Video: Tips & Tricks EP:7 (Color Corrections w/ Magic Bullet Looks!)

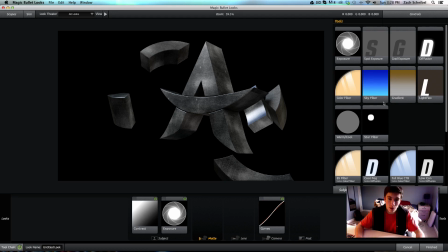And the secret thing that I use that a lot of you probably have been wondering, how do you get that like sparkly glow?
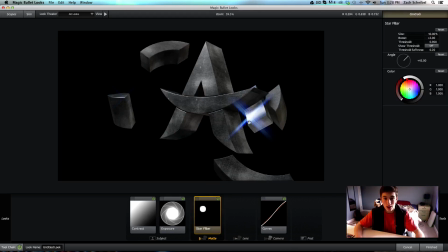It's this, it's Star Filter. And you already see the flares on here look awesome. You can bump up the size. I usually keep it down to around like 5. and then the boost, you can control how bright it is.
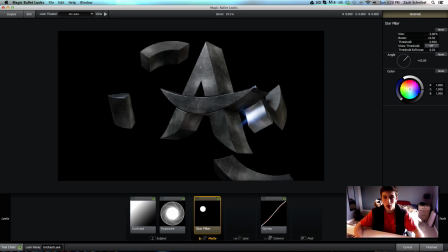It really doesn't matter. I mean, sometimes you can mess around with the color. I like to keep it at around just right in the center, white. And then you can mess with the angle as well, and that would be really cool to animate, but unfortunately I don't know how to do that. So I just keep it at around 45, and I'm just going to reset it.
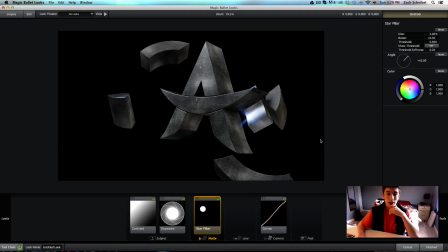Okay, so from here that's really it, and you can't tell that it has a lot of star filter on this frame. Now, I think in a different frame you might be able to, but for now that's fine.
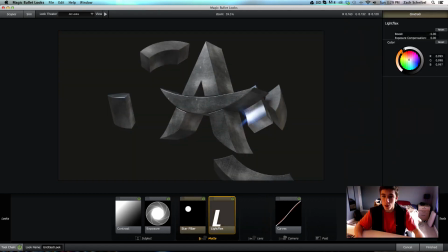I always use a light flex, and I make it around a whitish blue color, depending on the color of the intro.
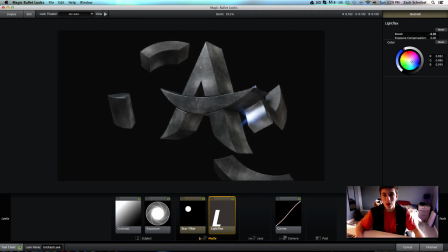Something around there, and I'll take it and make it around -6, somewhere close to that.
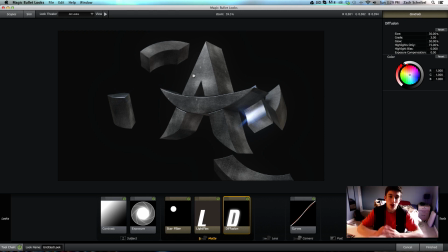And then I also always add a diffusion, which just softens everything up and kind of adds a little glow. So if you see, you can kind of see it like move. The smaller the size, it's going to be the closer it is to the actual logo and your objects.
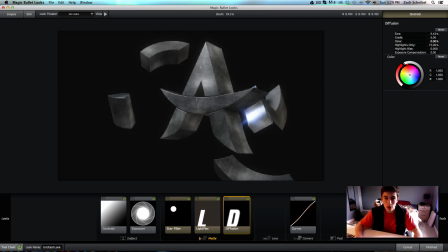And if you, I always bump the grade up to 6, and the glow you can make as much as you want, but really, it's really up to you, and it's all trial and error what looks good. So I mean, you can always do it manually, and I mean, if you see the changes, you can kind of see the glow.
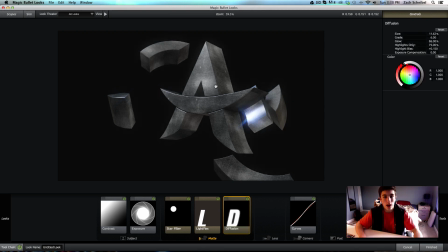Oh, it's darker now, and now if we add the glow, it's glowing a little more.
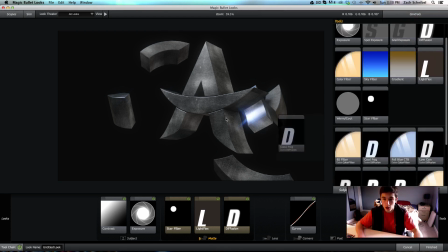That's fine, and I always do like just a custom made one, as well as I use this cool fog, which really makes it look good.
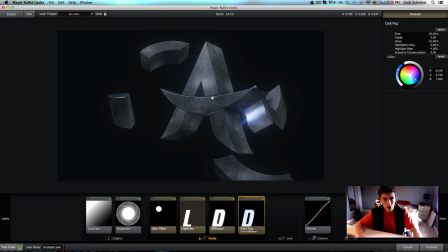And you can already kind of tell it's kind of diffusing a lot of things, so go back to your exposure and bump it up. And now you'll see that it's kind of popping out, and you'll see the star filter start to come in and do its work, which is really cool.
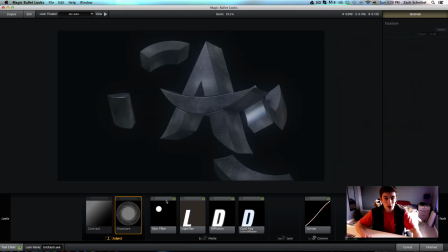So if we kind of like just take off everything and start from the beginning,
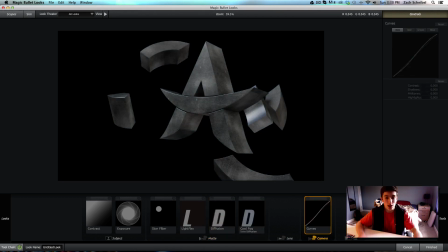you can see how much of a change this has done just by adding curves,
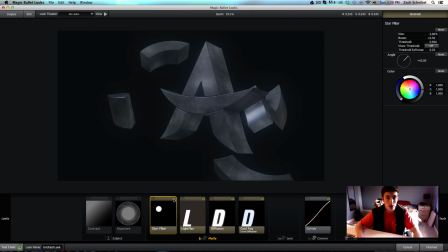diffusion, light, and the star filter, which is unbelievably amazing, and then adding that exposure, which is really nice.
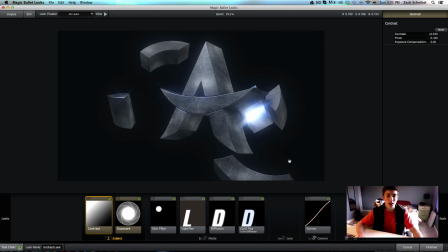So all of it works together, and you can start in any step, and you're always gonna go back and change something.
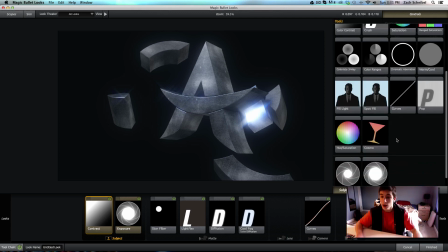So starting wherever is fine. Really, that's about it.
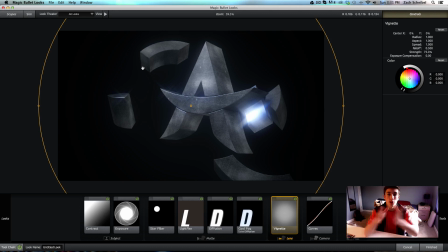Oh, and lens. I always add a vignette just so it focuses more on the center of the of your frame.
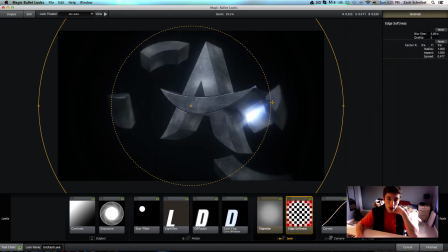And always add an edge softness as well, which kind of gives it more focus in the center of the frame as well, which is really nice. And I try to get it so it's just on the outside, so it's really not touching this middle part. So really, it's up to you. You can mess around with that.
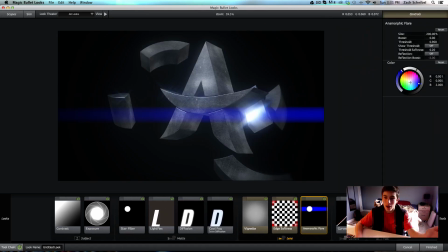Occasionally, I will use anamorphic flare, but right now, I don't think it's the best time for it, so I'm just going to go ahead and delete that.
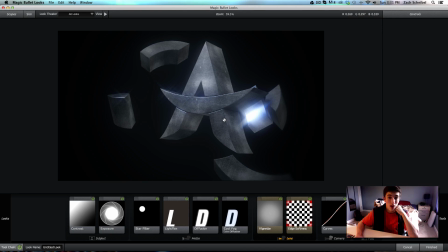And yeah, so we've got this really realistic glow that looks really nice, and it kind of just looks like it's got its own atmosphere just from this.
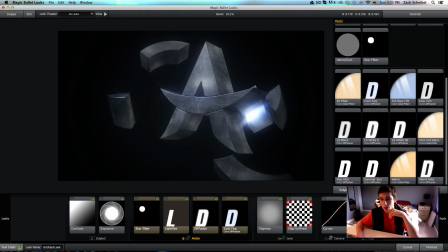So we can also, you know, we can mess around with some of the coloring as well, like if we get
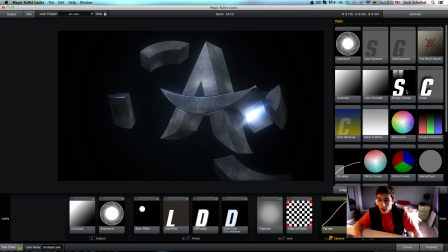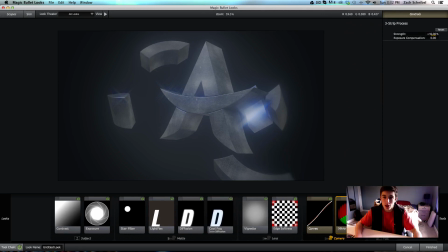three-strip process? I'm not exactly sure. That's going to bump up a lot. Okay.
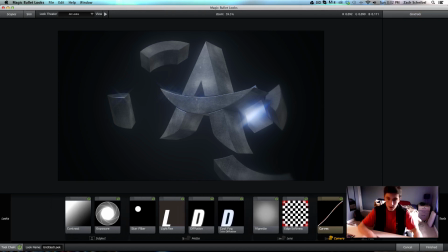Yeah, that's not it. Excuse me. It has to do something with color.
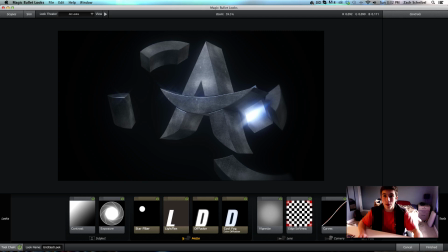Let me find it, and I'll be right back. This is embarrassing. I'll be right back. One sec. So I went ahead and added color ranges and range saturation. So we'll start with color ranges first.
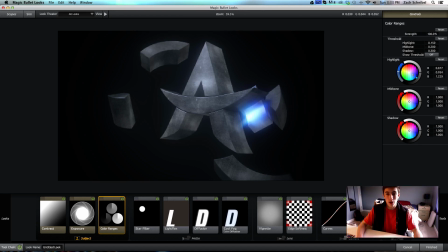And right here, I'm going to try to make it so the highlight is white.
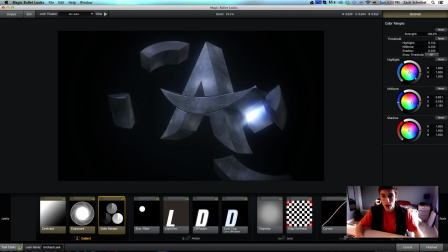And then from here, the mid-tones, we'll make it a little more blue, so it's kind of a cooler feel to it. And then the shadow, we can mess around with this as well, but I'd like to go blue again as well. So just moving it over to the blue side. So now we've got this blue tint, which looks really nice.
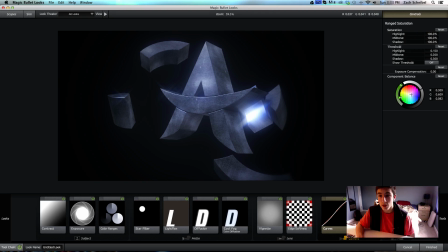And then saturation here, we can mess with some of this, but again, moving it over to the blue looks really good. Messing around with some of the highlights, that's way too much. So we don't want too much, but that's looking decent.
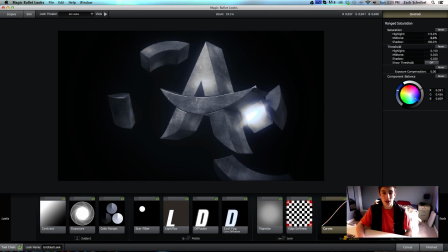And this is going to really, if we don't want any saturation, we can just take it all out here and we'd get kind of like a vintage feel, but I kind of want to give it a more realistic effect and have it look blue. So this is looking really good, and you can kind of see there's a very minimal change here, but this is going to add our color, which is really nice.
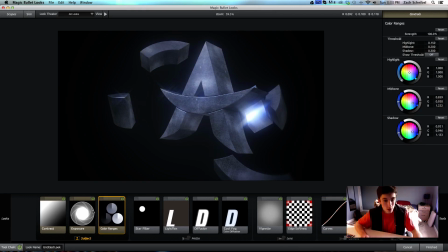So now that was probably a total of 3, 6, 9. So a total of 11 different, effects, which is really cool.
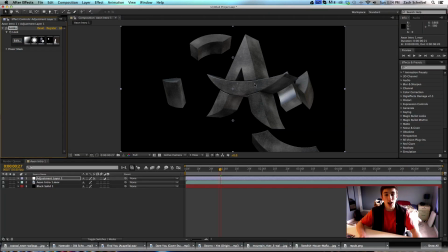And if we hit finished, we're going to automatically see the change. and without this black solid, you'll see what I'm talking about. It looks cut out, and since if you render it after in Cinema 4D as,
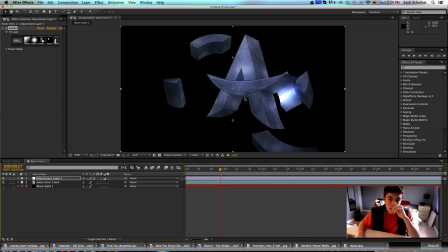what's it called, as alpha channel, it's going to make sure everything is, like, everything that is black is going to be, it's going to mask everything out. So without having this black solid there, it's going to look a little weird.
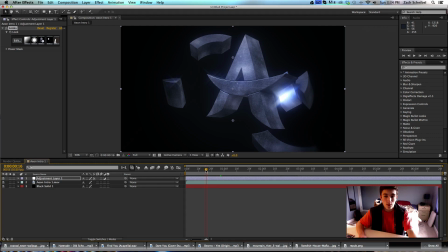So keep that there, and I do that before everything. So let's check some, and I always go into different frames just to make sure it's looking good.
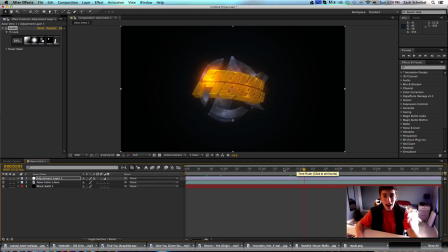And now we can kind of see we've got that blue, and we've got the the gold, which is looking really cool.
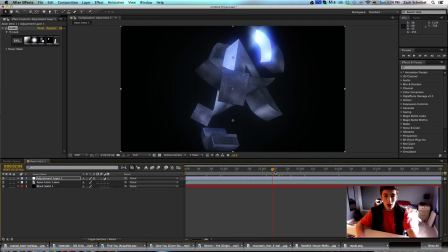And we can start to see the overexposure on the reflection, which is, in photography,
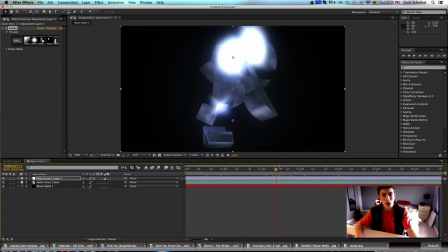it's usually not a good thing, but in motion, I think you can express it any way you want, and I think it looks really cool to kind of give it like a flash,
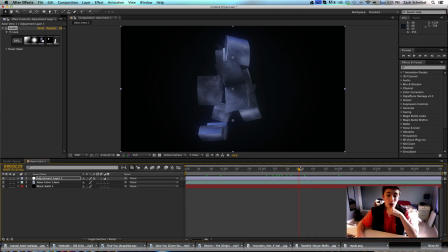and you can see that there's a lot more light exposed on that. So, yeah, this is looking really cool, very shiny, very bright.
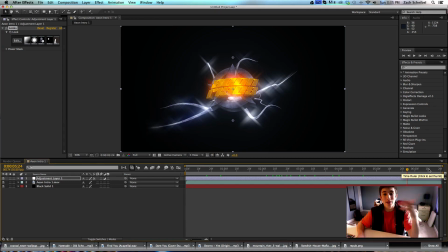A lot of you have been asking me how I did it, and yeah, that's my little trick. So, I'm sorry if this was short. I mean, it was 10 minutes, so, yeah, thank you all for watching. Again, I apologize why I haven't been uploading so much over spring break, because this week is spring break.
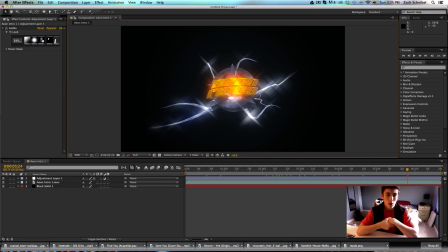I'll try to lengthen my tutorials, maybe do a few more, and maybe even upload an intro, so I'll see what I can do. Leave a comment down in the comment section what you want to see from me, if you want a new series, anything like that.
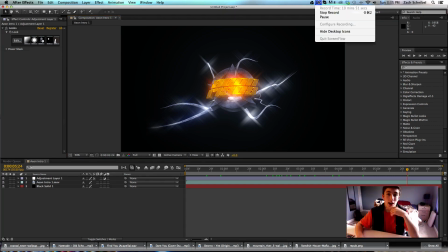So, yeah, I look forward to making another video. So, yeah, see you guys. Peace.